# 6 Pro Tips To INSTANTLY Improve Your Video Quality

Number 2 is set designing, and we already talked about this a little bit while we were talking about lighting, because turning on some of the lights is also set designing. It doesn't need to take too much time, but just adding in a few elements of your own in your scene can really have a big impact.
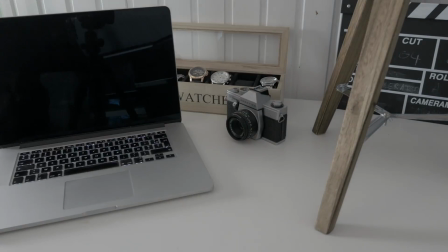258s
It makes the scene so much more interesting. Look at it this way. Big film companies, they have a department for every part of filmmaking, and you probably go outside, film for a day and edit for a day. Let's round it up for now, but why wouldn't you take and spend some time in the set designing and how you will bring the light and how you will tell the story? Because if you're looking at these film companies, they have a department for every step of the filmmaking process. Writing, storyboarding, location scouting, set designing, costume designers. and much more.
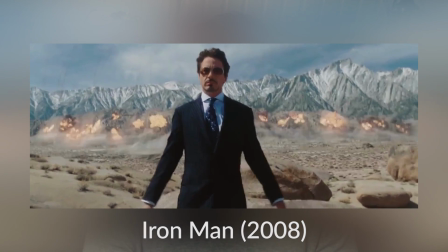289s
The reason why so many films look so cinematic and so beautiful is thanks to a lot of factors, but the location is definitely playing a big role here.
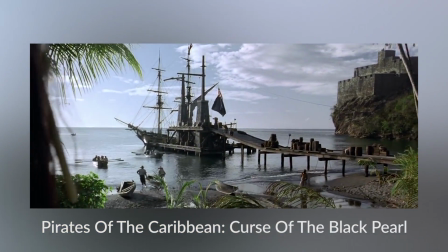298s
Also, try to match some colors in your scene. You're going to see that if you're looking at movies, they're going to try and they're really going to pay close attention to the colors they are using in their scene, which color the car has or which color the room has and which clothes the actor is wearing is a really important step to getting the cinematic look. And it also helps with the mood of your story. One of the most exaggerated films, and once I started paying attention to it, it's kind of getting out of hand, I suppose, is Iron Man. And I'm not saying this in a bad way, it's just for educational purposes, but they're really matching their scene colors with blue and orange, and this is a very popular choice. But you're going to see that even the clothes they're wearing, or the actress, the girlfriend from Iron Man,
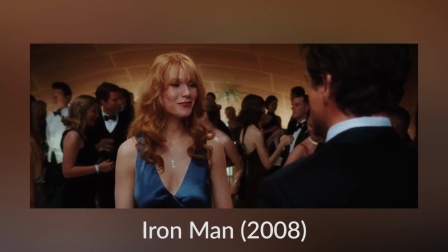342s
her hair is orange, and that's not just because of her acting skills, but just her looks are adding the mood of their scene. Having the orange hair, and she probably wore a lot of blue because that's the opposite of orange, and that just makes it look cinematic.
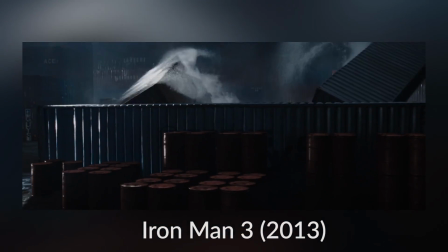356s
There was also this one scene, and the room was just filled with orange and blue items, and it was just exaggerated,
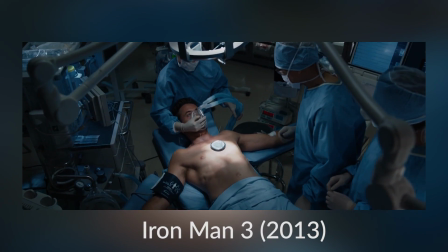363s
but this is giving you a really great idea on how much time and effort they are spending to get the scene to look cinematic. Tip number 3, parallax. You have the opportunity to make a film, so why only use a tripod? I'm not saying you shouldn't use a tripod. You can do some really cool things with a steady image, but sometimes you can shake it up a bit.
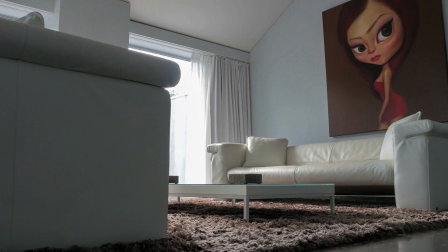381s
If you're filming something, add a little bit of movement with your camera.
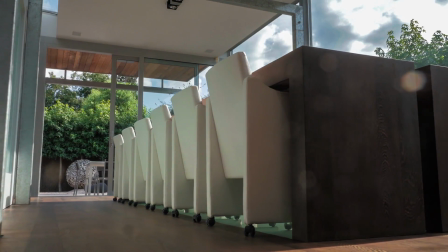385s
Definitely if your subject is not moving or there isn't much going on in your scene, to make it look interesting is adding movement by your own,
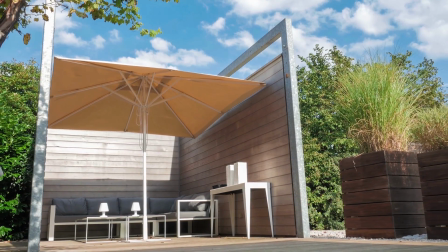392s
using the movement of your camera, doing some dolly shots or just walking through whatever it is you're doing. Adding movement with your camera is going to help you to get a cinematic look.
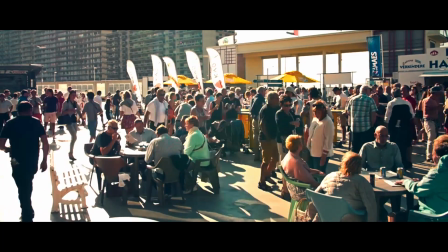402s
You can get away with a tripod shot if there is a lot of things going on in your scene, like if you're in a city and there are a lot of people passing by, you can get away with a steady shot because the people are actually the things that are moving in your shot. If you're filming mountains on a tripod, it's just going to look like a picture with a bit of cloud movements and a little bit of grain, but apart from that, it's going to be a picture,
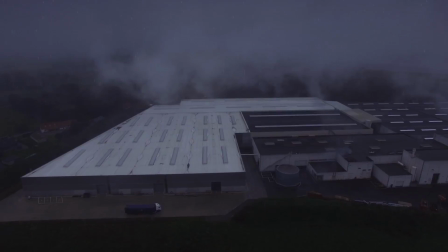426s
so you really need to add movement in that shot to make it look as a video, and that's the opportunity you have, so why not use it? It's going to give you a more finished look. Alright, so the movement isn't really going to help you with the parallax effect, but now let's think about the set designing and add something in front of your camera in the foreground, like a plant for example,
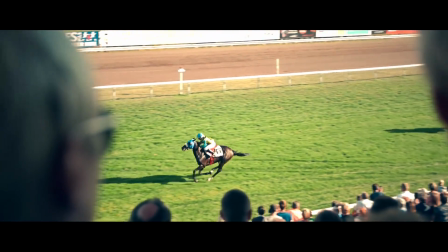446s
and just use that plant to add some parallax to your scene because it's so close to the camera and your subject is further away from your camera. You're going to get a nice parallax effect, and it's going to help and bring depth to your scene, and depth is also going to help to give you a cinematic feel. A little bonus tip and today's sponsor. SKILLSHARE is an online learning community with over 13,000 classes in many different categories.
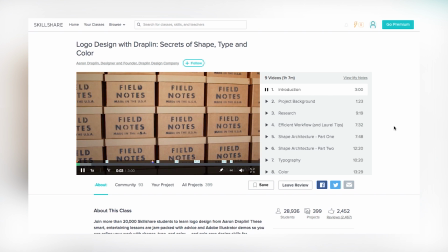470s
The value of SKILLSHARE is that you're allowed to watch as many classes as you want without having to pay for each individual one.
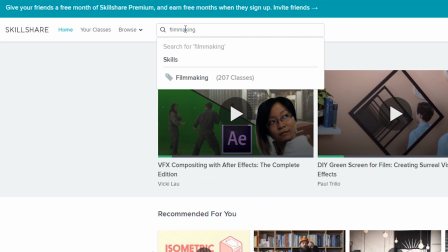477s
They have great classes in filmmaking, motion graphics, design, and much more, and I would definitely encourage you to check it out.
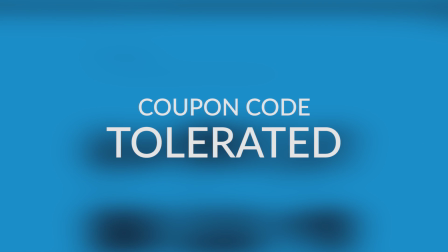484s
And if you use the coupon code TOLERATED, you get 2 months for free.